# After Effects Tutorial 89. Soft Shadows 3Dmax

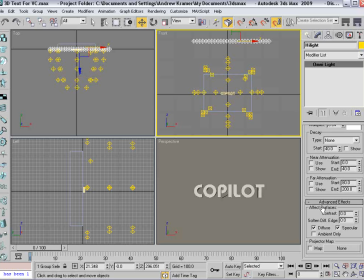And what I'm going to do is make it so that this light in the advanced effects only affects the specular. So I'm going to take the array and move it forward slightly. And then just make sure the multiplier is set to 1.
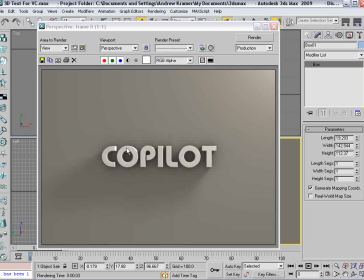Render that. You can start to see a nice specular highlight around the edges of the text.
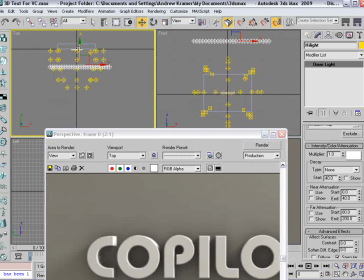And if we move it forward just a little bit more, we should be able to get that edge to highlight.
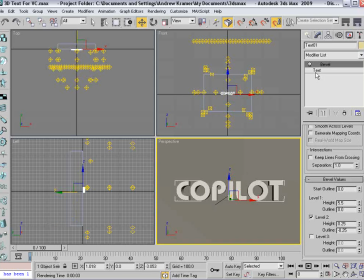So that looks really good. I might even take our text and increase the bevel a bit so that that you can really see that highlight. So we'll take that, we'll move it back a bit and then we'll duplicate it.
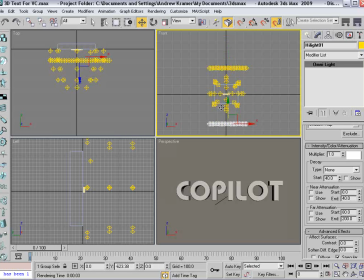Hold down shift and just drag one down here to the bottom.
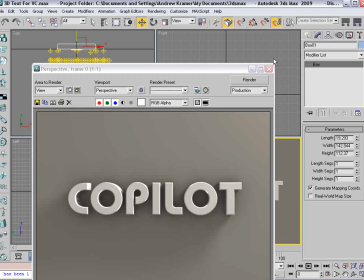So now you can really start to see these little highlights and we may just want
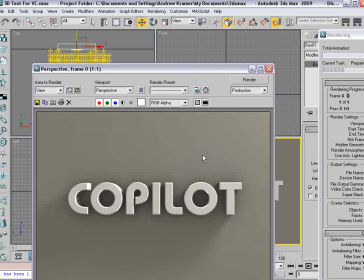to move them in and out so that we can get them to hit right on those edges.
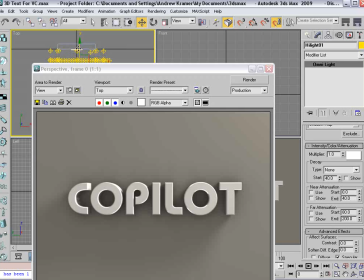So this is just a matter of finding where the angle is to the camera.
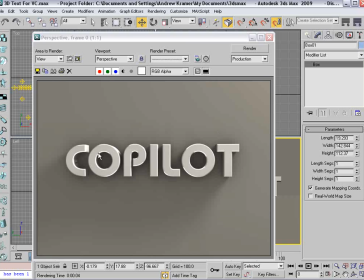Okay so now you can see we have a very nice highlight around the edges.
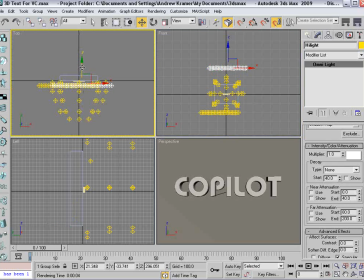Now the other thing that we can do is make another copy and pull it out this way and move it down so that it's right in line with the text.
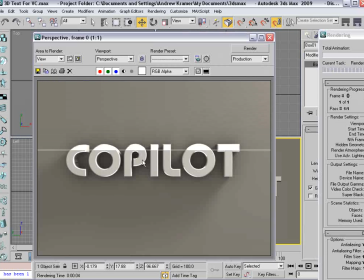And what's going to happen is it's basically going to reflect right off the text. So there it's kind of blown out.
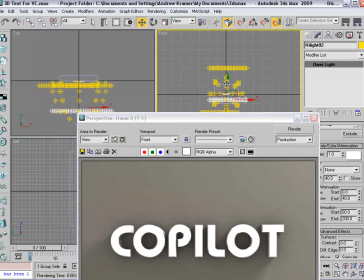But if we move it down to just the right spot, it
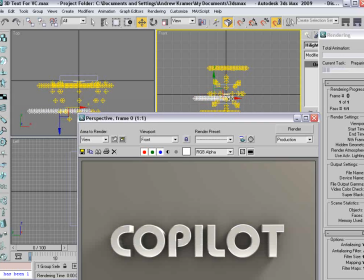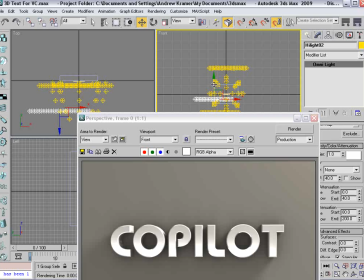just kind of gives it a nice gloss and let's see right about there and
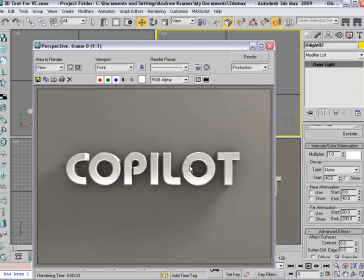you know just makes it pop right off the page there so that's a very cool technique and we're still getting really good render times it looks like about three seconds.
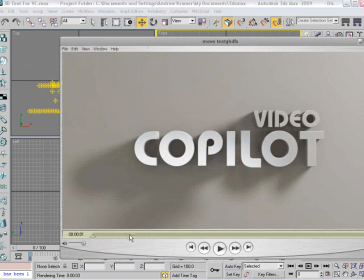Now finally just to go over the example that I showed you originally where the letters sort of spin randomly.
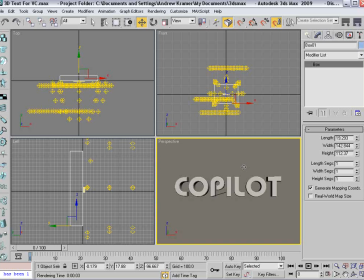so hit shift L that'll hide lights and what we're going to do is take our text and first we're going to copy it so hold down shift and just make a copy and then hide the copy
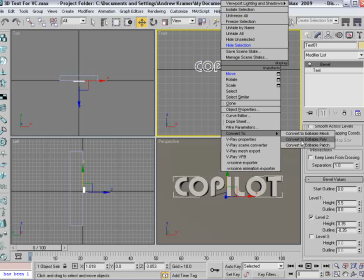and we'll take the text and we'll convert it to an editable poly and then we'll grab the element
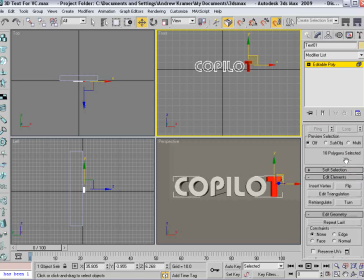selection and we're just going to select and come down here let's see if we want to make some more room here and we're going to choose detach and select the next, detach, ok detach
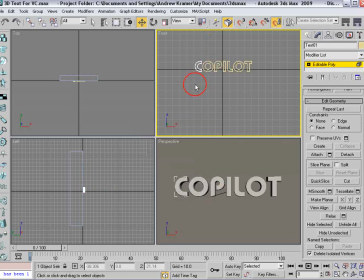there's a script actually available that will do this for you basically we need to make them all individual objects then we can select them all and if we click on the hierarchy
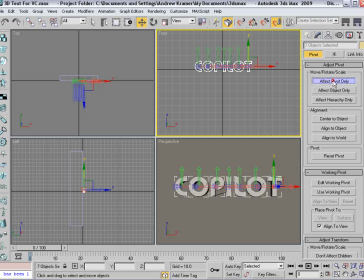choose effect pivot and center to object so uncheck that so now they're all selected we can animate really quick we'll turn on the animate auto key, set a key frame, move forward to the beginning, and then just randomly play around with this.
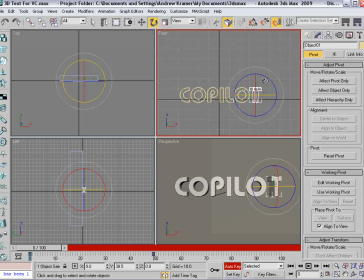So just want to rotate it. Who knows? And then it will just sort of come in, look kind of cool. So if we look at this now,
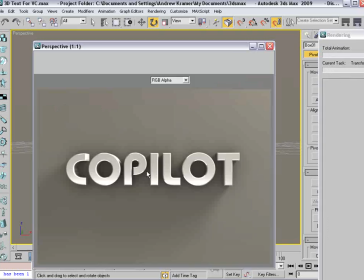what's cool is there's so much specularity highlights coming in that we're going to see some really cool, you know, gloss on some of these edges.
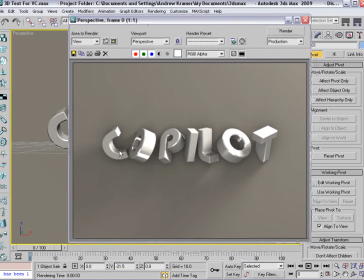And you know, this is a very fast setup and you can see we get some very nice results. Let's go ahead and save that. And setting up the lights that way really make the materials look nice without having to use reflection.
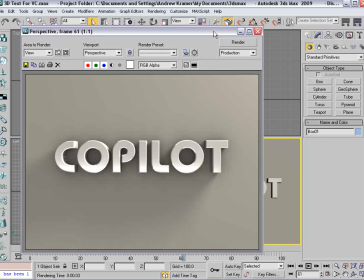Now another thing you may experiment with is the light tracer.